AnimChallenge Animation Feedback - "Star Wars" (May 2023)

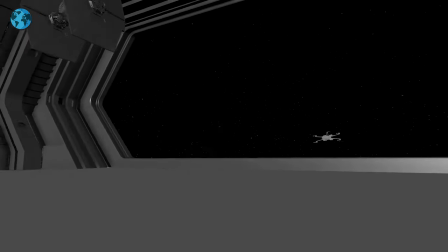all right for those haven't seen this let's play this in full there is no sounds
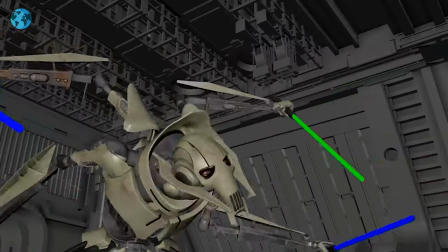can make some cheesy sounds all right cool action
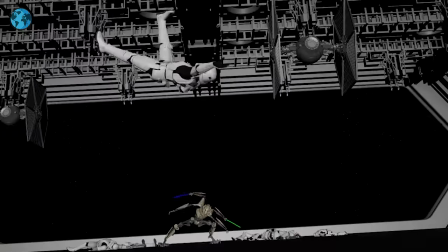towards the end and then at the end we have that
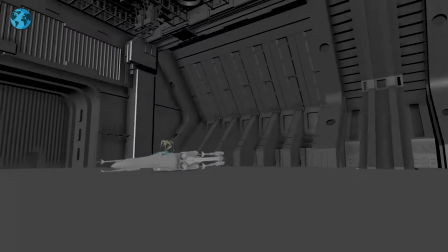there you go so
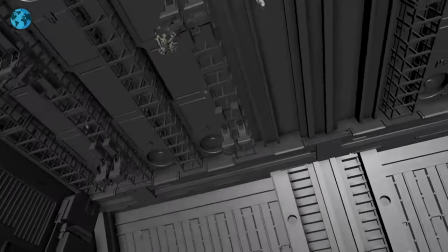looking at this there are a couple elements that i feel like you could push a little bit but overall it's very cool
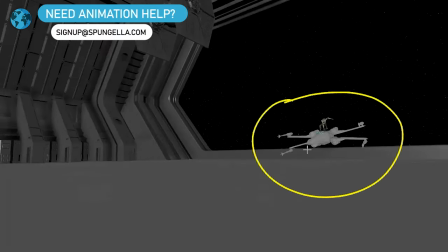there's some cool moments in terms of the action i love this just because it reminds me of a shot that i did uh did i start a
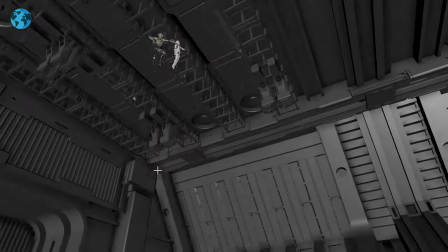fighter landing and obi-wan jumping out not that it's similar like this action happened over there whatever but
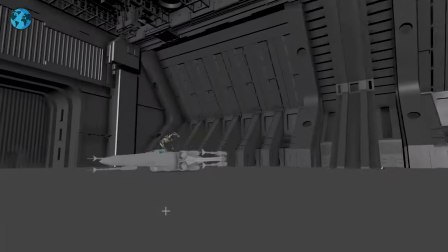it's it's this action that's so similar that's awesome starting off here i think
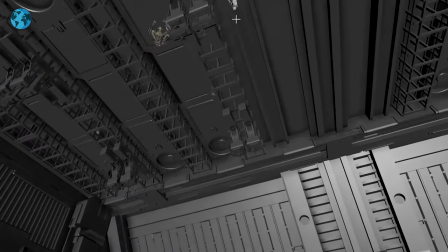when the first time i watched it i saw suddenly oh wait there is something flying there what is this and then
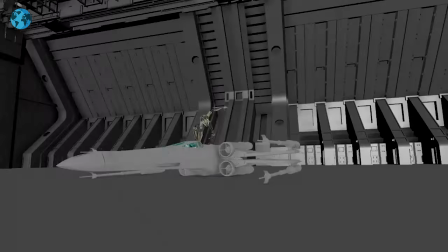we kind of lose it and i think we could make this potentially
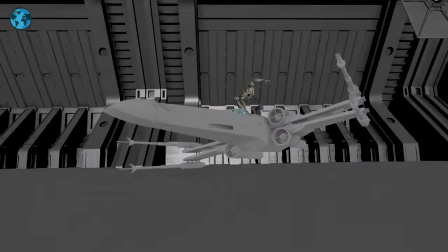clear since we are here and I don't know if that's something with the camera where maybe
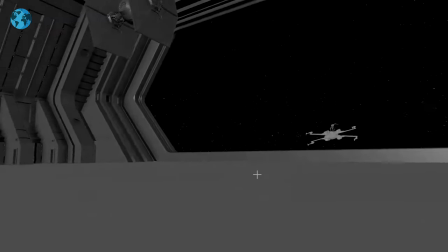that ship comes from here and lands a bit closer so at this point we're
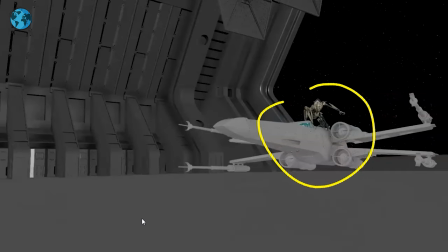just a bit closer could be something like that and
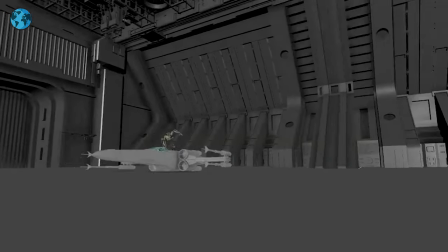then it slides past camera into that vanishing point and the reason why is that if we're closer so imagine we're here
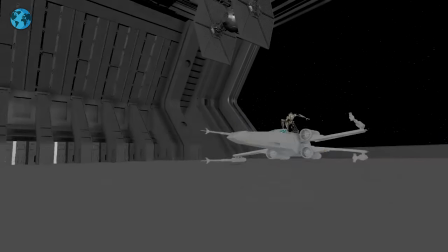but we are just a tad let me go here a tad closer you can imagine that
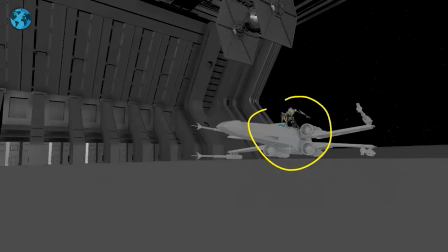at least for me subjectively i think it would have been cool to see the stormtrooper potentially here fighting already and grievous is there holding it and then you have that nice you know somewhat
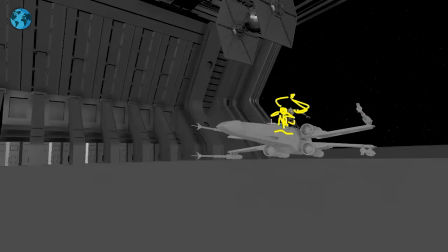gray grievous a bit darker and the white stormtrooper as a full silhouette that way we immediately know something's going
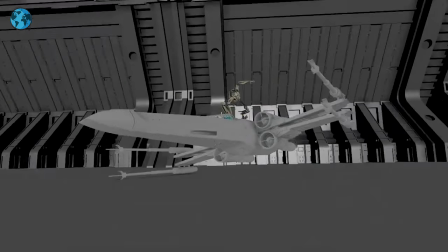on there's a pilot we know there's something white in there and in that way
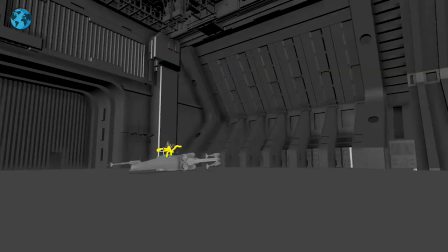it's already there you can have some flailing arms to really draw attention and that way this is
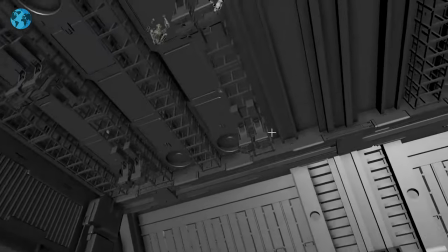a very clear moment then we kind of lose it
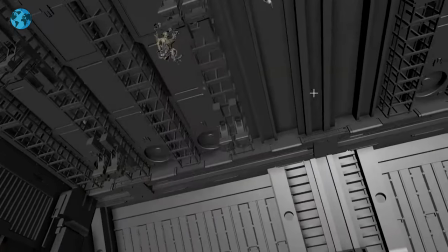after this and i think we could cheat this drop here by
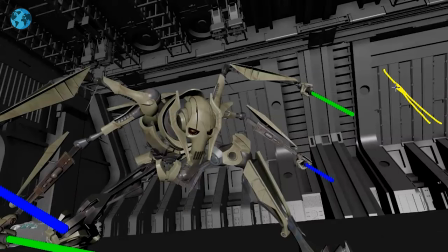having the stormtrooper fall this way i know it's going to feel like
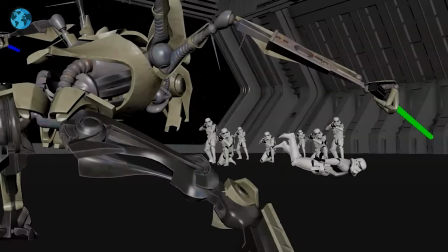it's kind of sideways on its left and then it falls in front of it visually to the right
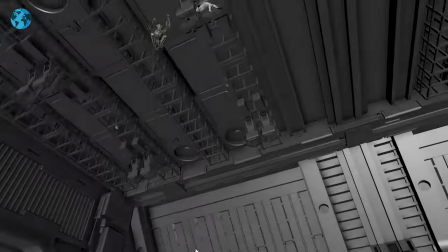but i think there's a moment of we're going up here and then we land let me just go back here this is
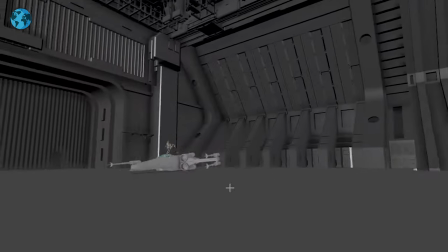a normal speed here see stormtrooper and then gone
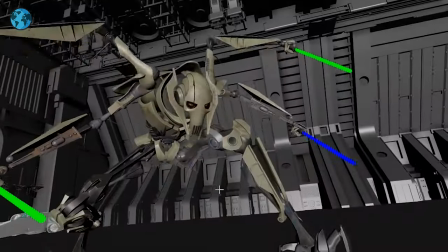and then there's a good amount of beat here nothing happening in the stormtrooper falls
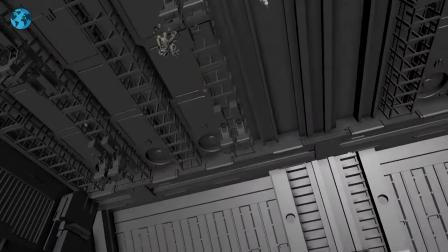not that it doesn't work but i think it would be worth exploring a bit of a
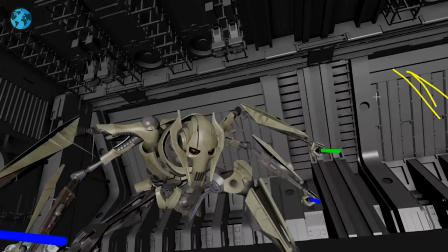cheat where that stormtrooper falls through theirs as a as a connective tissue basically
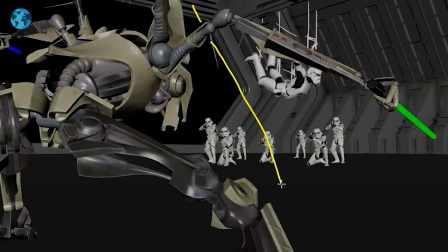and then it lands and it can always fall a bit this way and it bounce off because the thing is here we are starting
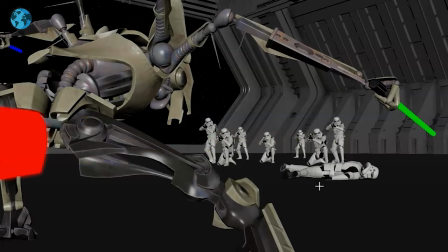to stack things even if a heap of a slight tangent there and i think if that character would land and be around here you would have a really nice silhouette versus this kind of overlapping and then even here you could take these characters and bring them maybe over a little bit
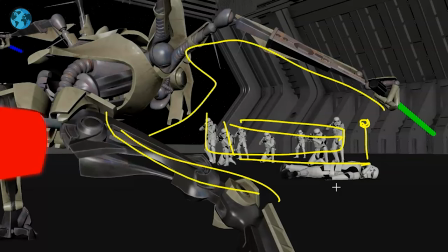that way you have a clean separation of this is a group this is your main character the guy that just landed and so on there's nothing else is happening in this
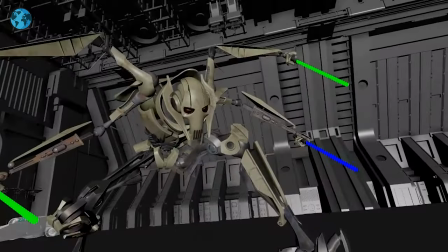shot so i think separating this into a cleaner just kind of grouping would be interesting
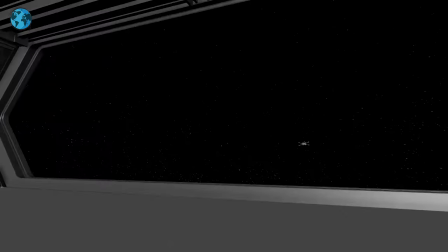other than that let's go back here and look at the the
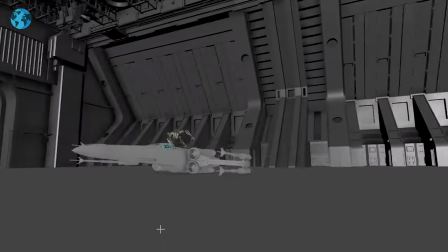ship physics and the bounce is a bit light i think doing that bounce it's again can
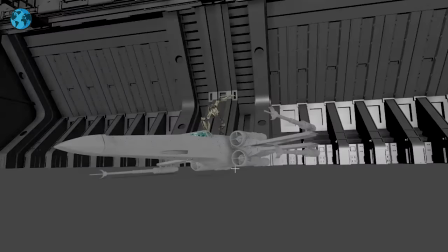work i will probably give this a heavier drop for
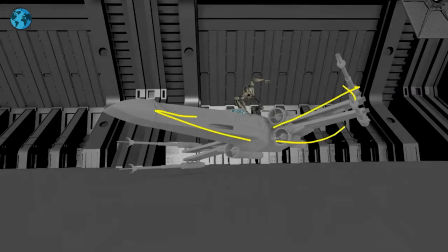this It's less of a bounce, but you can always open the wings. It's a lighter element than the main hull there.
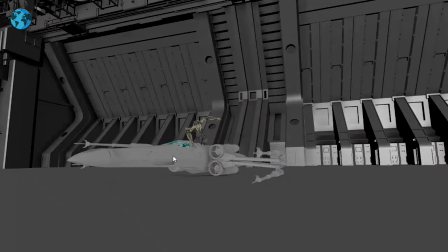And then you can have, you know, that weight will feel half, you know, just have a bigger impact of the drop.
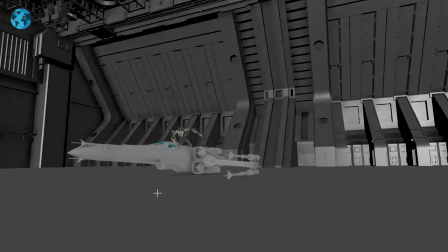And then you can have lighter pieces like this kind of open flap if you want, just a little bit. Jump is cool.
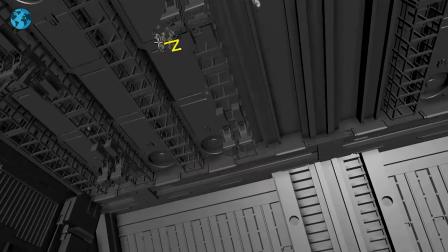This gets a bit tricky silhouette wise. This could be a moment where we potentially cheat, maybe a bit lower, something like that.